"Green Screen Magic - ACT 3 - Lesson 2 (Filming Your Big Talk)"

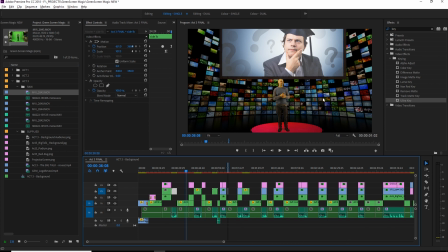But since we don't have any direct source of light, you're safe to kind of do it as you see fit. There's no other shadows here giving away light source. Just a nice kind of even light onto you.
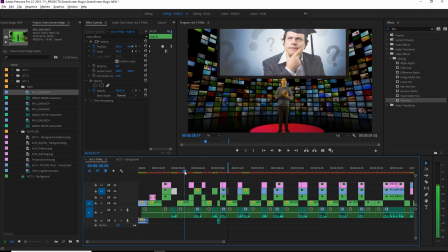And so for camera, it's coming across pretty much, you know, at head level.
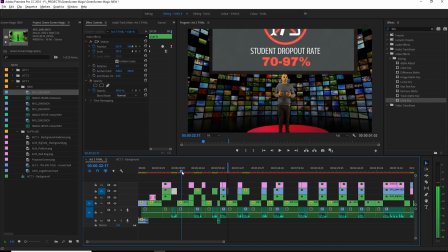And then we'll get into eventually these movements, which make it look like the camera's moving in on some sort of cool telescopic arm,
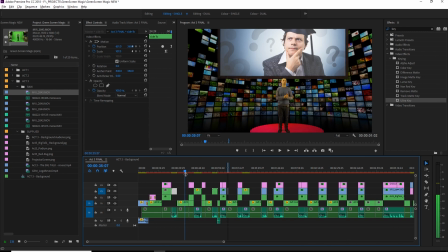which is kind of nice. And talking about this here, so we've got some close-ups as well.
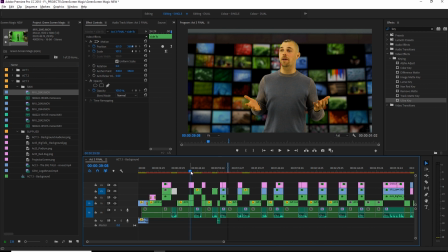Now there's two ways to go about doing this.
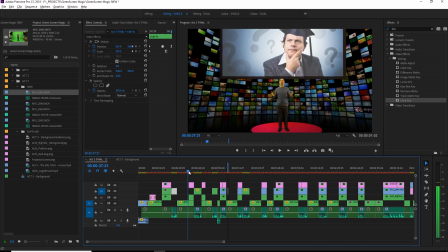You can have two cameras, having one lens nice and long, the other one up close.
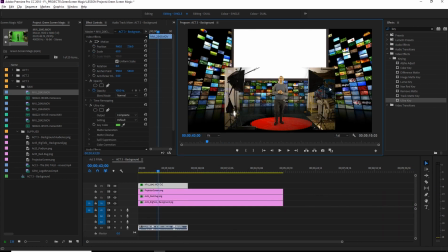Or what we did, since at this point we weren't using two cameras, that was just a recent purchase, is we brought in, let's see here, here's his other shot.
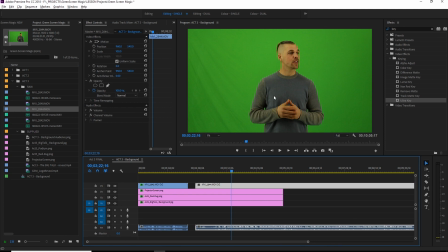And this is the same camera, and he just read the script a second time with the camera zoomed in.
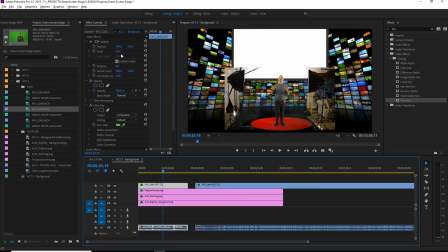Now, you could go ahead and take this shot and zoom in to get something similar.
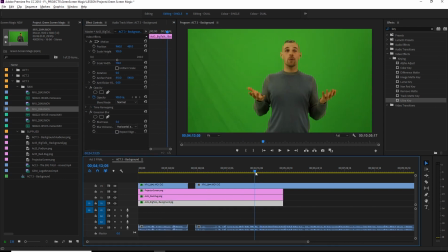But if you look at the difference, the colors are a little off, that's okay. But you can see this is a much clearer. We're going to get a much clearer focus than as if we zoom in.
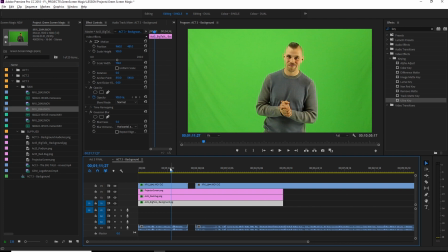It's going to be a little bit on the fuzzy side. So you can get away with just zooming your single shot in and doing it that way, right?
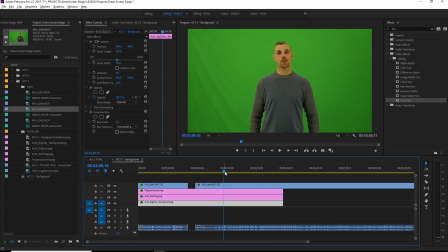But I recommend just doing it twice. And that's how we're going to play with that.
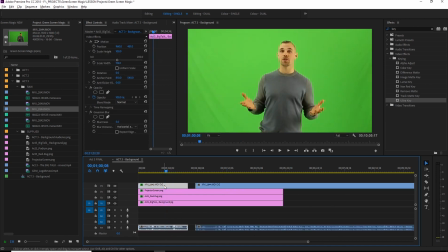If you have a second camera, then you know that this is going to be exactly the same performance, which will make things a lot easier. And that's what now we're working with, 2 cameras, which is a lot of fun.
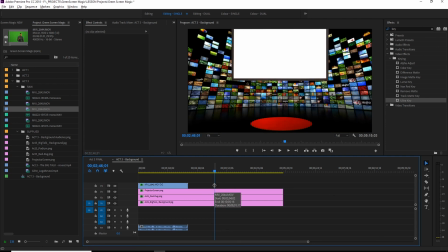And then while you're at it, if you want to go above and beyond to create the feel that you are in front of an audience and that there's multiple cameras from all angles in this scene, then we have this other background.
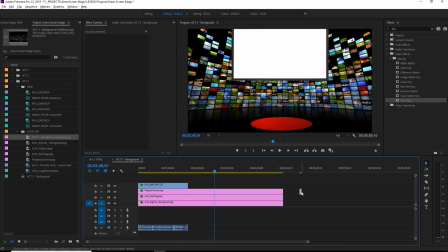Where do I have it? This audience background here.
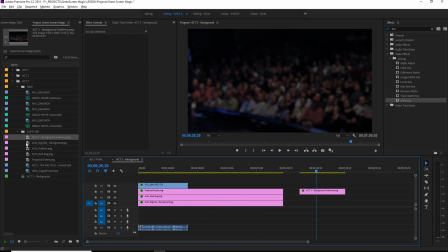And we're going to be placing you in front of that as well.
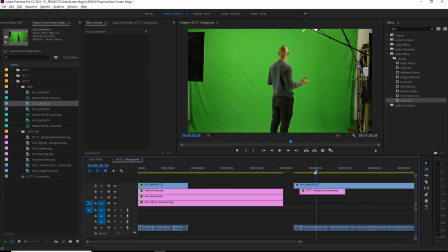So we've got now, to make that look real, you can see here when we come into that space,
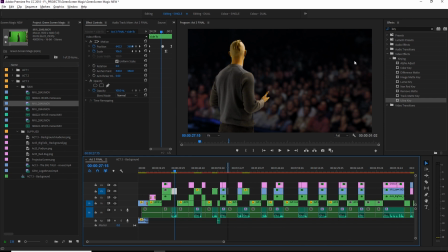it looks like as if we just took our camera and swung it around and facing behind. Same sort of lights in front and just facing behind. Now it's not that simple.
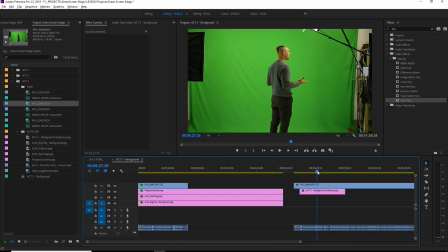As we go forward, you can see here we actually had to move our lights, our microphone, and then you can see over here this is the teleprompter that we have, and I'm actually holding here.
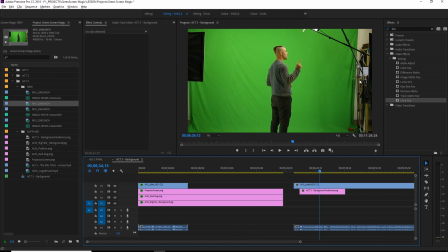And so I'm helping scroll through his speech so he can read that to keep everything nice and smooth. And because it is a scripted scene, then word for word is going to be the same between that one and this one.
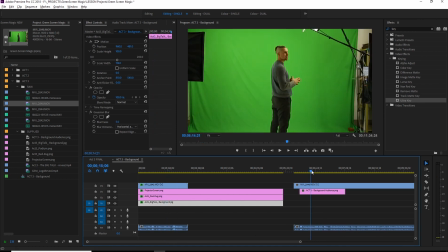The only thing you have to watch out for is hand positions. And when you shoot, he might have his hands up when he finishes one part of that speech,
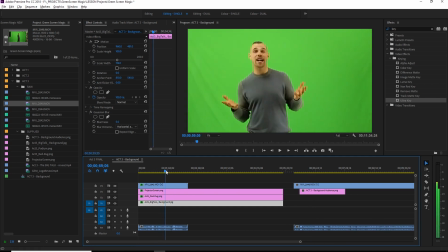but in another take, his hands might be together. And so these are moments that can kind of be giveaways that this isn't one nice live shot.